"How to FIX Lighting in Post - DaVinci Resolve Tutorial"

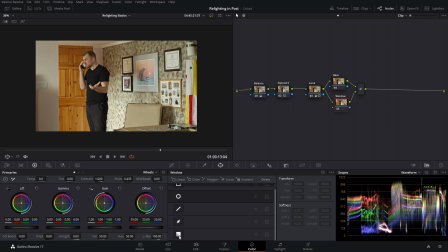So what we're going to do, we're going to go into our power windows and this time we're going to use our gradient and we can go into our highlight
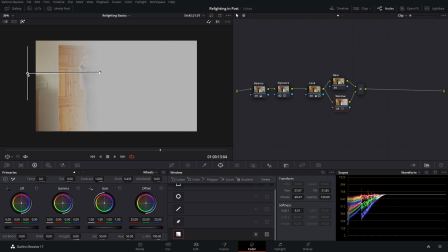and we can make adjustments to this gradient here and we can use this gradient to act as kind of our light coming from this
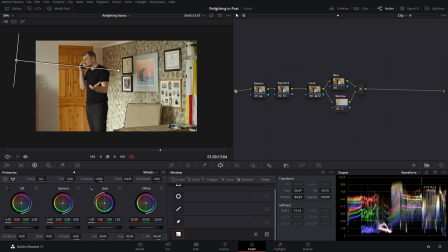window so now this is what we're going to cover now if we turn this off and on you can see there's no changes being made to the image
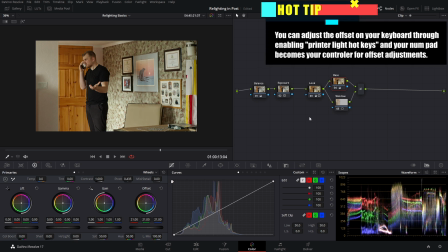what we're going to do is we're going to darken the base layer and you'll start to see our changes kind of take place so now
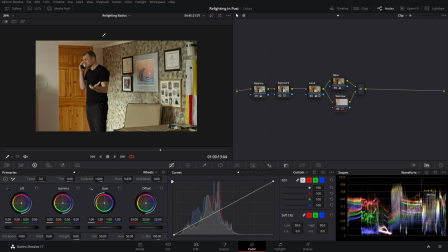as we turn this window off and on you can see we're getting some light out of this window maybe we'll darken that base layer a bit more
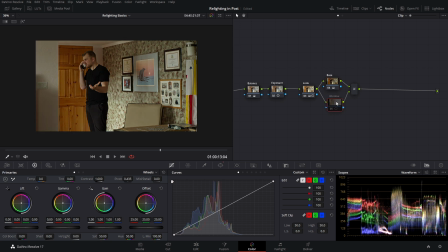decreasing our gamma and our gain scooch so as we turn the window off and on you can see it's definitely doing its job and help drawing some attention to this side of the frame but it's still a little messy on our right side of the frame we got this puzzle chair all these photos so we want something to lead our eye towards the actor.
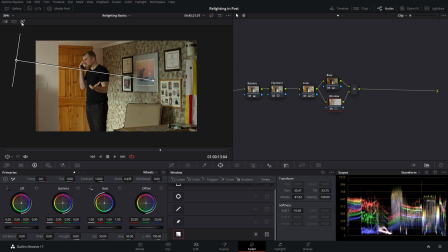So how do we do that? Well we go into our power windows and we're gonna enable our highlight and we can use our pen tool.
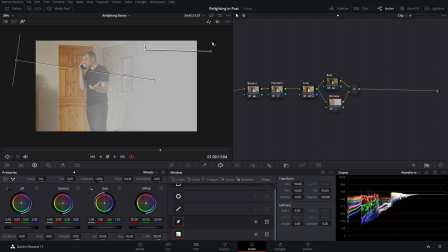Now we want to draw let's say a bar right over here so it kind of simulates like a Venetian blind.
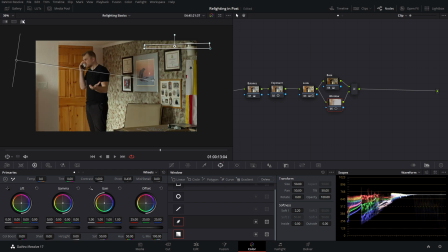Soften it up a little bit and as we come into highlight and disable this power window you can kind of see it's starting to get the effect that we want but things are gonna get complicated if we do it all within one node. So what we can do is we're gonna disable this power window we're then gonna go into our layer mixer node and add an input.
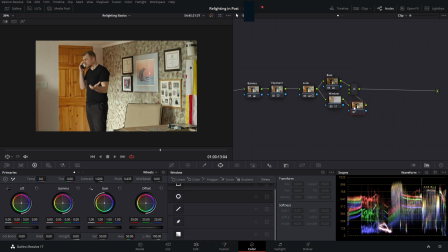We're going to add a new serial node with Alt-S.
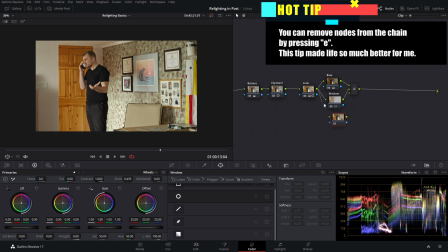We're then going to remove it from the chain and then link it up the in and the out.
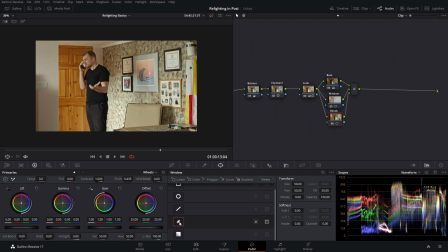And we can label this node our blinds. So now we go into our pen tool and we draw out our little rectangle like we did before.
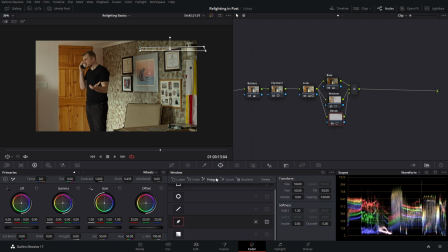And we soften it up a little bit. So then we just add more curves and kind of rinse and repeat making these rectangles and softening them up so
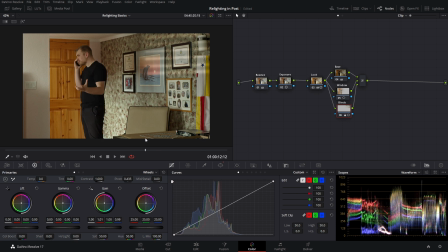now we have something like this which is not bad but honestly now it's drawing a little bit too much attention so we can easily fix this we're gonna go into our power windows and we can do a little bit more we can then add a gradient and we want to use our highlight
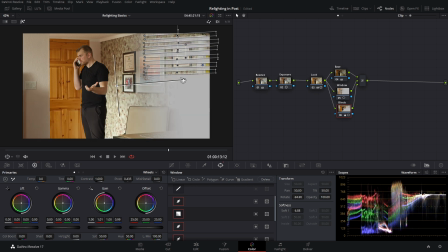tool we're gonna drag this over top now how do we get these to work together in a way where we want it to fade off on the edges here Well,
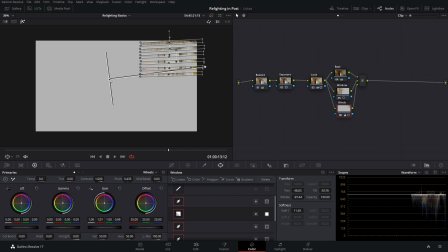what we want to do is we want to invert our mat. So now we're working with these power windows to create a mat that affects these power windows and kind of eats into it a little bit so we can make a custom shape.
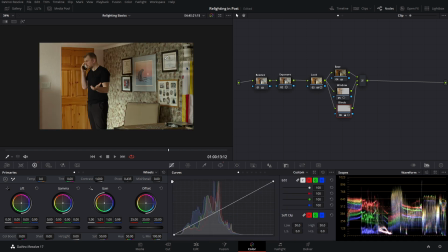So now if we turn this off here, you can see that it's much more faded on the edges and it looks a little more natural.
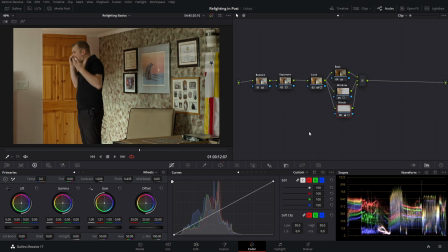Doesn't quite draw as much attention, but if we turn it off and on, you can definitely see it adds a bit of a flare to the image and helps draw our eye towards the actors. So now we can see how it looks before relighting and after relighting to help the actor pop out a little bit more
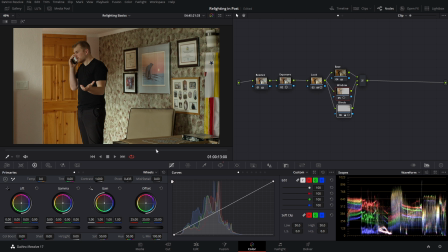and build upon the foundation that the camera and lighting team put together to align with the director's vision for the project.